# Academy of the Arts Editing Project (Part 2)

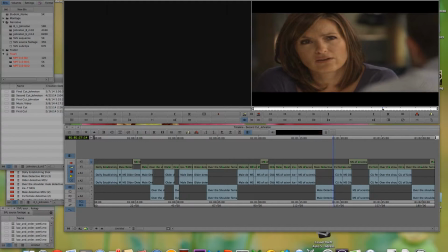[8:08]
And after he says those lines, I decided to cut to a close-up of Olivia, because now she's starting to feel a little bit sorry for the victim, and again, it's good to have an emotional impact by having a close-up,
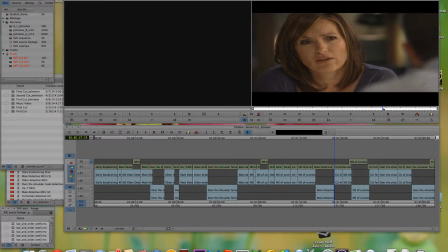[8:27]
since we get an idea of how she's feeling. And we hear Detective John as he's asking how did she drown, and we're still on this shot here,
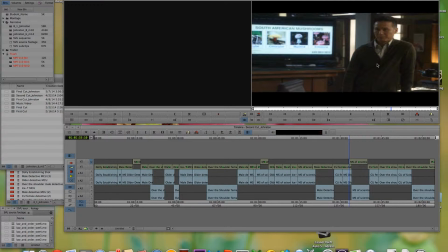[8:43]
and then we cut to George, who is basically hearing what John has to say. Then he explains again about the toxin.
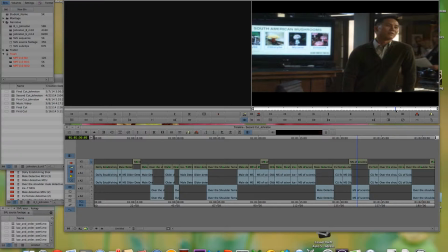[8:58]
I still have the medium shot of the presentation, so he's still giving information. So then,
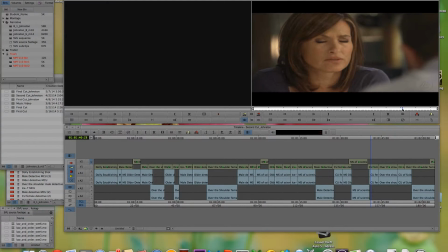[9:09]
after hearing how much roughness that the victim got through while being killed, we cut to this close-up again, and it's good for emotional impact to have the close-up.
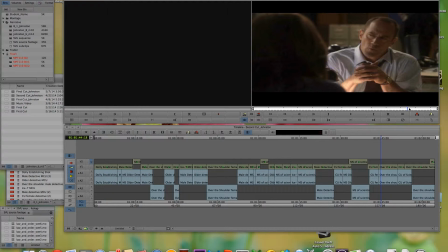[9:29]
So now that that's taken care of, we have the over-the-shoulder shot of Elliot, and he's basically saying that one of Lindsay's enemies slipped her a deadly cocktail of shrooms, and now he asks when.
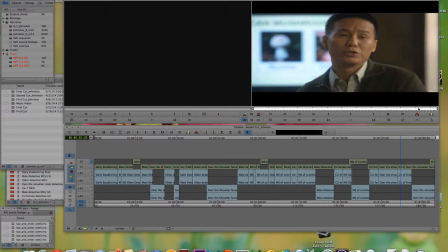[9:45]
So then we cut to the close-up of George. Now, because we're now given a new lead on like where to search next, it's good to. I decided to use the close-up to
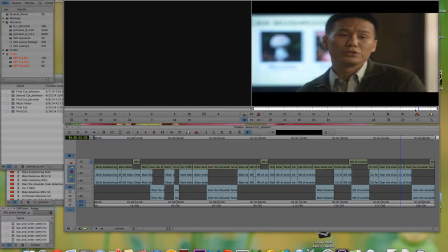[10:00]
and to like for a great effect of like now we have a discovery of where we might be heading next.
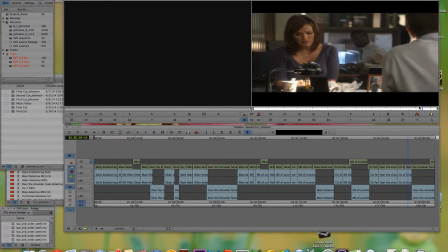[10:08]
So then while he's speaking, we cut to Olivia searching through the victim's phone, and it's a good idea to sort of to see how like what she's doing next. So
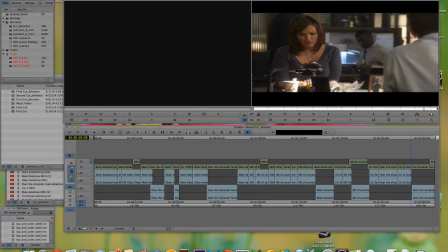[10:26]
like she's now she's processing the information, and she's searching through the records for any sort of time. Had we cut in a little earlier, or at least later, we wouldn't have seen her do that. It's cool to see the process that she's going through.
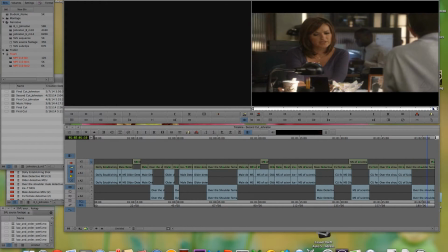[10:46]
So now she's found the new lead, and at the very end we have an insert shot of the Wishing Time Foundation,
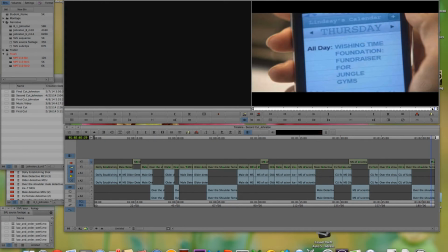[10:55]
which is where the detectives will go next. And that basically finishes the edit of this video. Anyway, that is the last part of the Academy of the Arts edit project. Thanks for watching, and take care.